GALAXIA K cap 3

Ahora vamos a aprender cómo hacer una marioneta para trabajar la técnica de animación del papel recortado. Lo primero que tenemos que pensar es que nuestra marioneta tiene que ser articulada para poder generar en ella movimiento.
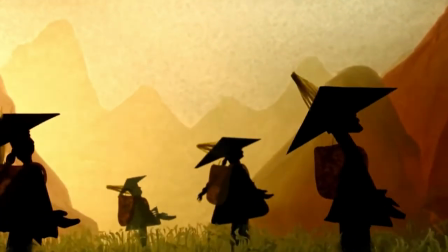En el caso de que sean marionetas que imiten un cuerpo humano, que tengan las articulaciones donde mismo la tenemos nosotros. Por ejemplo, en el cuello, en los hombros, en el codo, en la muñeca, en la cintura. Tenemos que pensar bien qué prestaciones tiene que tener nuestra madroneta, qué características tiene que tener para hacer todo lo que queremos contar luego en la animación.
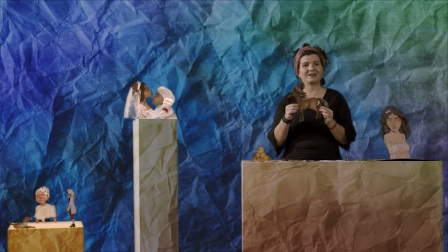9:00 Por ejemplo, si yo no necesito que este caballo salga corriendo, yo solo quiero que él esté parado,
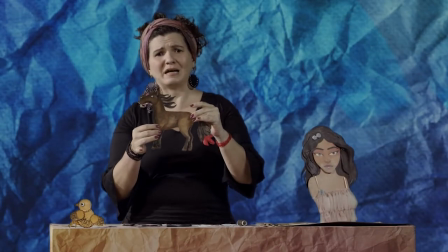9:07 tranquilo y relinche de vez en cuando, yo sencillamente le hice las patas fijas, pero le hice los pelos de lacrín, que pudiera mover la cabeza y que incluso pudiera mover las orejitas.
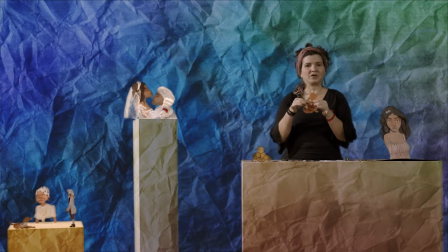9:20 Este perrito no va a estar corriendo, sencillamente va a estar mirando a su dueño,
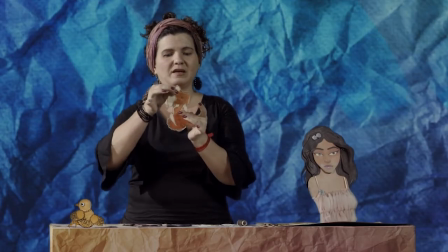9:25 por eso el cuerpo lo hice fijo y le hice una movilidad en las orejas y en la cola.
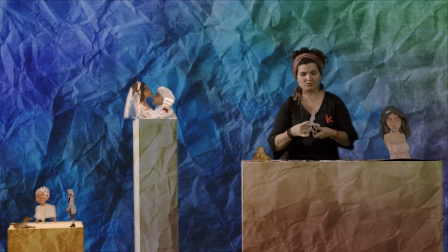9:33 Aquí tenemos otros ejemplos de animales, por ejemplo tenemos un sinsonte que en este caso lo que va a hacer es volar.
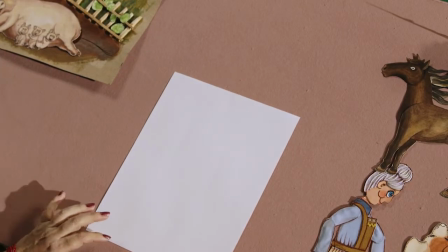9:42 Entonces partimos para ello de un diseño. Generalmente tenemos que saber cómo va a ser nuestra marioneta. Una hoja de papel, un lápiz y vamos a hacer un diseño sencillo de quién va a ser el personaje que vamos a construir en papel recortado.
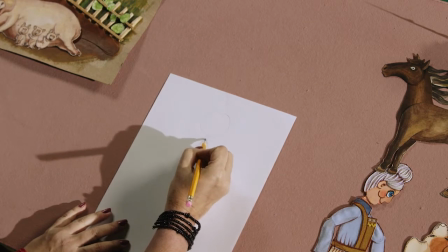9:57 Cuando hago mi diseño solo me estoy limitando a pensar en cómo va a lucir este personaje,
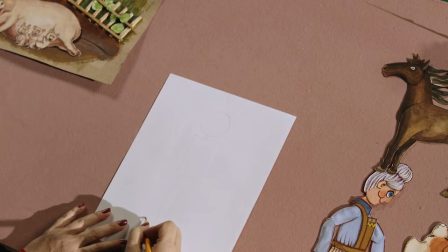10:04 Si es gordo, si es flaco, si es alto, si es bajo ¿Qué dimensión tiene su cabeza? Una vez que tenemos el diseño Podemos llevarlo a la cartulina En mi diseño, mi personaje aún no tiene las articulaciones
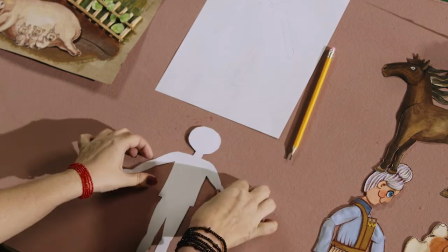10:17 Pero lo he hecho a Esprofeso para mostrarles algo Cuando tenemos el personaje hecho en la cartulina
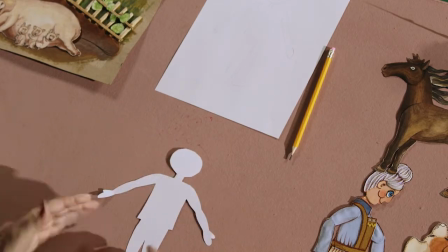10:23 Y lo vamos a construir en marionetas Es ahora cuando necesitamos una tijera Por ejemplo,
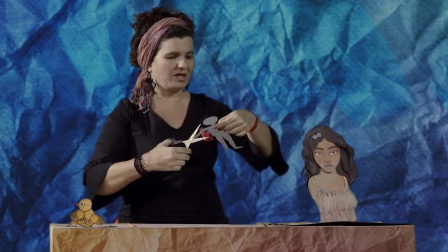10:30 si yo quiero hacer la articulación del cuello ¿Qué sería lo lógico? Lo lógico sería que yo cortara la cabeza de mi personaje
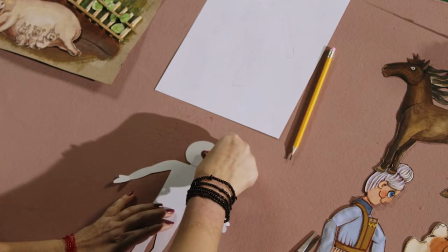10:38 para luego poderla mover sobre el cuerpo.
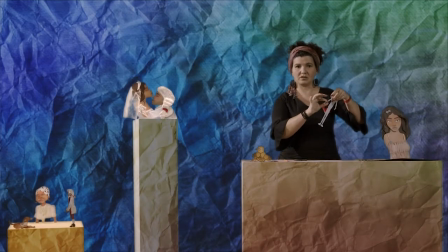10:44 Si quiero hacer una articulación del brazo,
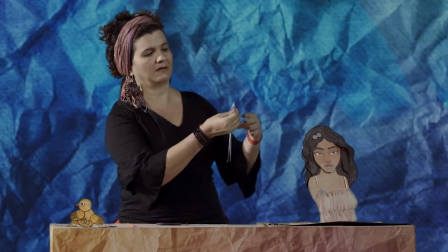10:47 yo pudiera picar el codo para luego mover el brazo sobre el antebrazo. Pero no es tan así. ¿Qué pasa? Imagínense que el diseño soy yo. Si ustedes cortan aquí, cortan aquí, y sencillamente mueven esta pieza sobre esta, ¿qué le va a pasar a la longitud del brazo? Se va a achicar. Por lo tanto, cuando vamos a llevar nuestro personaje a marioneta articulada,
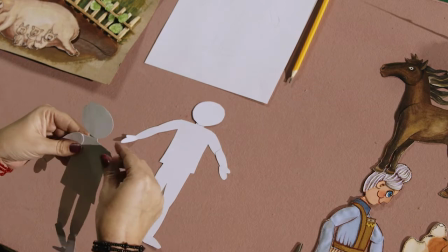11:20 tenemos que pensarnoslo bien y tenemos que hacerlo sobre otra cantulina con las piezas del cuerpo por separado.
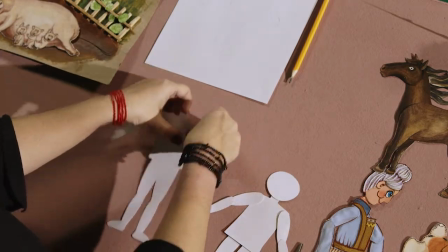11:26 No nos podemos limitar a picar el diseño que ya teníamos previamente hecho. Entonces, ¿qué tenemos que tener en cuenta? Que cada una de las piezas que vamos a unir, por ejemplo, en el brazo, yo tengo que añadir un pedazo a esa pieza,
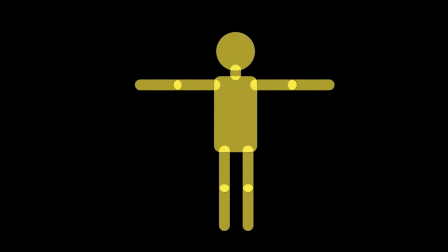11:43 que va a ser el pedazo en el cual va a estar la unión de los dos miembros que conforman el brazo. Y así con todo.
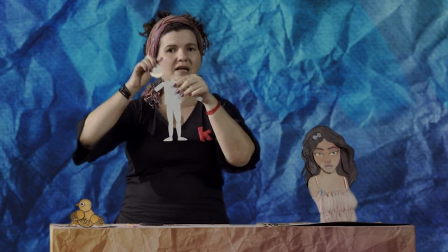11:53 Cuando voy a poner la cabeza sobre el cuello, ese cuello tiene que ser un poco más largo De modo que cuando la cabeza se mueva sobre el cuello
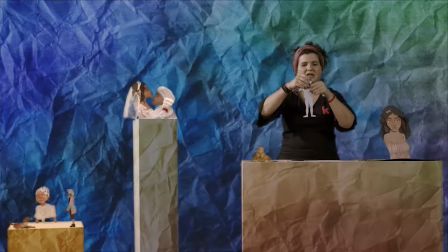12:02 Nos quede un espacio que se vea natural y no se vea la cabeza encajada en el cuerpo Ni los brazos extremadamente cortitos Entonces tenemos que a propósito pensarnos cómo hacer la marioneta en una cartulina aparte Las piezas por separado Y quedaría así Y luego, que ya hicimos esto que viene siendo como el esqueleto básico de la marioneta,
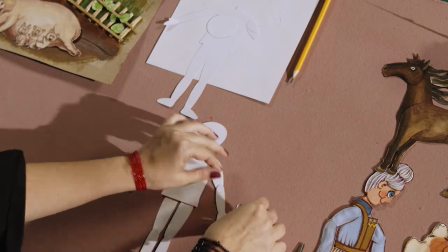12:25 les quiero mostrar cómo esta marioneta,
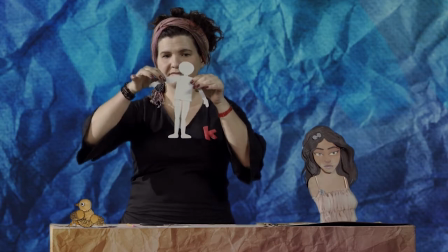12:30 que era un poco despersonalizada, se convirtió en un personaje.
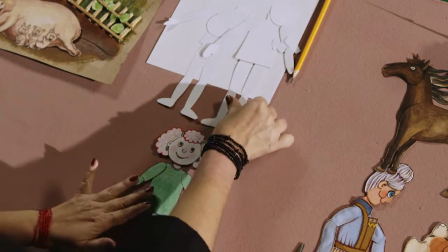12:36 Por ejemplo, ya yo convertí a esa marioneta en un personaje.
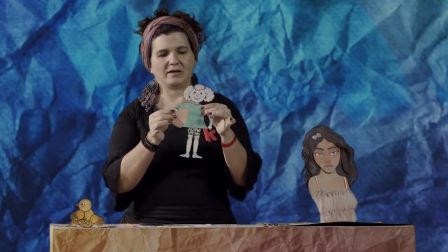12:42 Un personaje que ya yo tenía previamente pensado. Y es una marioneta que puede mover sus extremidades porque está articulada
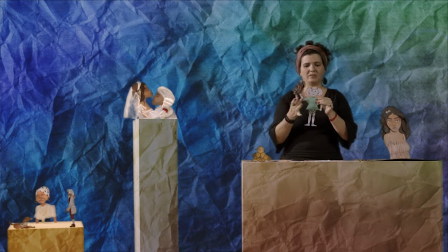12:51 de forma tal que sus movimientos se parezcan a los de un humano.
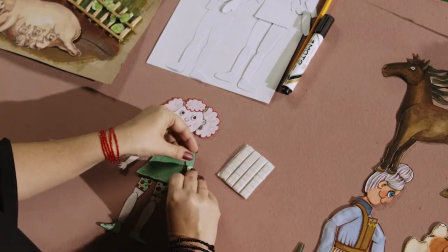12:58 Para hacer las uniones, nosotros usualmente trabajamos con un material al cual le denominamos chicle, aunque no es un chicle de comer.
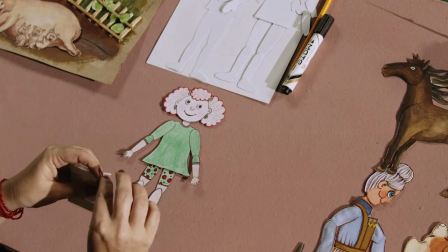13:07 Es un tipo de material para pegar multiuso que lo bueno que tiene
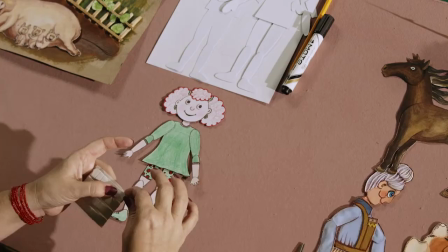13:11 es que ese material se pegue y se despega fácilmente sobre las superficies.
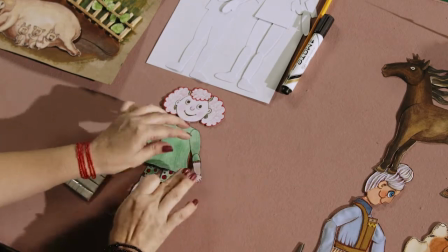13:17 Y que cuando la ponemos, lo usamos como unión entre dos piezas, nos permite el movimiento.
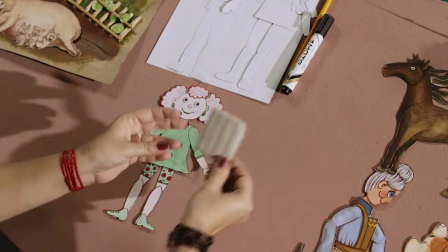13:24 ¿Qué pasa? Que este material quizás no es fácil de conseguir. Y entonces, les propongo algo que tenemos en todas las casas. Hilo y aguja. El hilo y la aguja nos van a servir para hacer un tipo de unión que es asequible a todos.
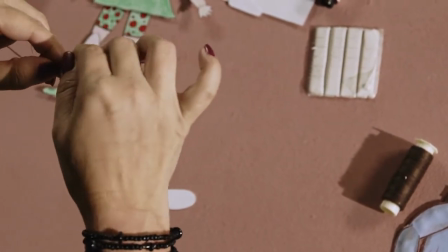13:40 Para ello tenemos que hacer un nudito en el hilo ya ensartado y vamos a hacer el nudito doble para que nos quede más gordito. Vamos a tomar las dos piezas, las vamos a unir exactamente como tenemos programado, o sea, por ejemplo, esta unión sobre esta, el hilo tiene que ir exactamente en el medio de esa unión.
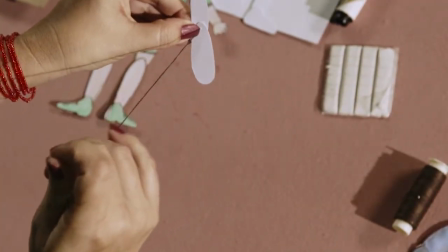14:03 Vamos a traspasar la pieza Y luego vamos a tratar de hacer otro nudo Del otro lado de la unión
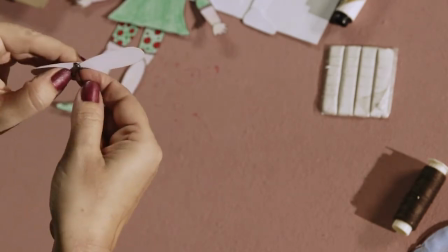14:12 Lo más pegado que podamos Y entonces vamos a tener
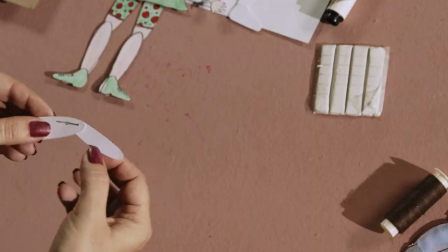14:18 Que nuestras piezas quedaron unidas Y se van a poder mover en todos los ángulos que nosotros necesitemos Les quiero mostrar una marioneta Que se
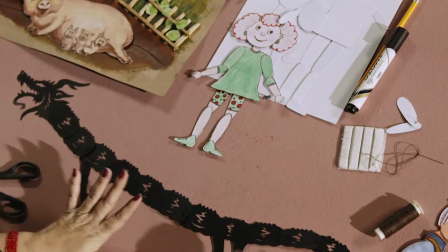14:29 echa con hilo, que es preciosa Es un dragón bien largo que está hecho con hilo.
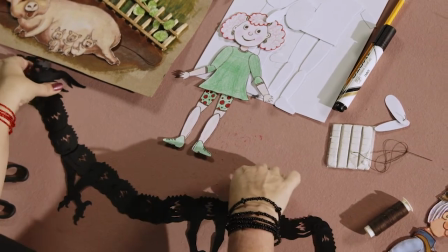14:36 O sea, todas las uniones de este dragón están hechas con hilo.
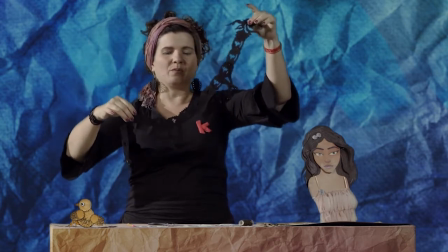14:40 Y realmente el hilo a mí me gusta mucho porque permite un movimiento súper fluido.
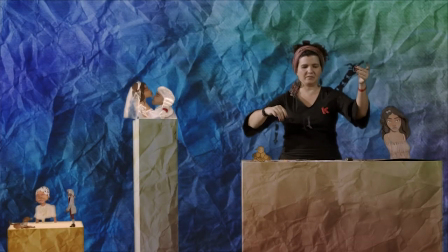14:46 Por ejemplo, si yo hablo al dragón por la cabeza, el movimiento del resto del cuerpo es extremadamente fluido.
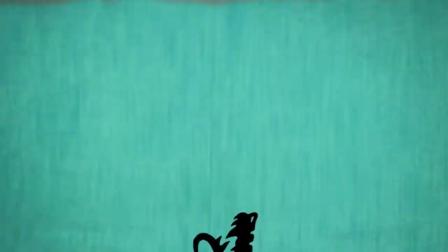Nos vamos ya de animateca. Recuerda siempre que por suerte la creación es infinita y todo, todo lo que existe se puede animar. Chao.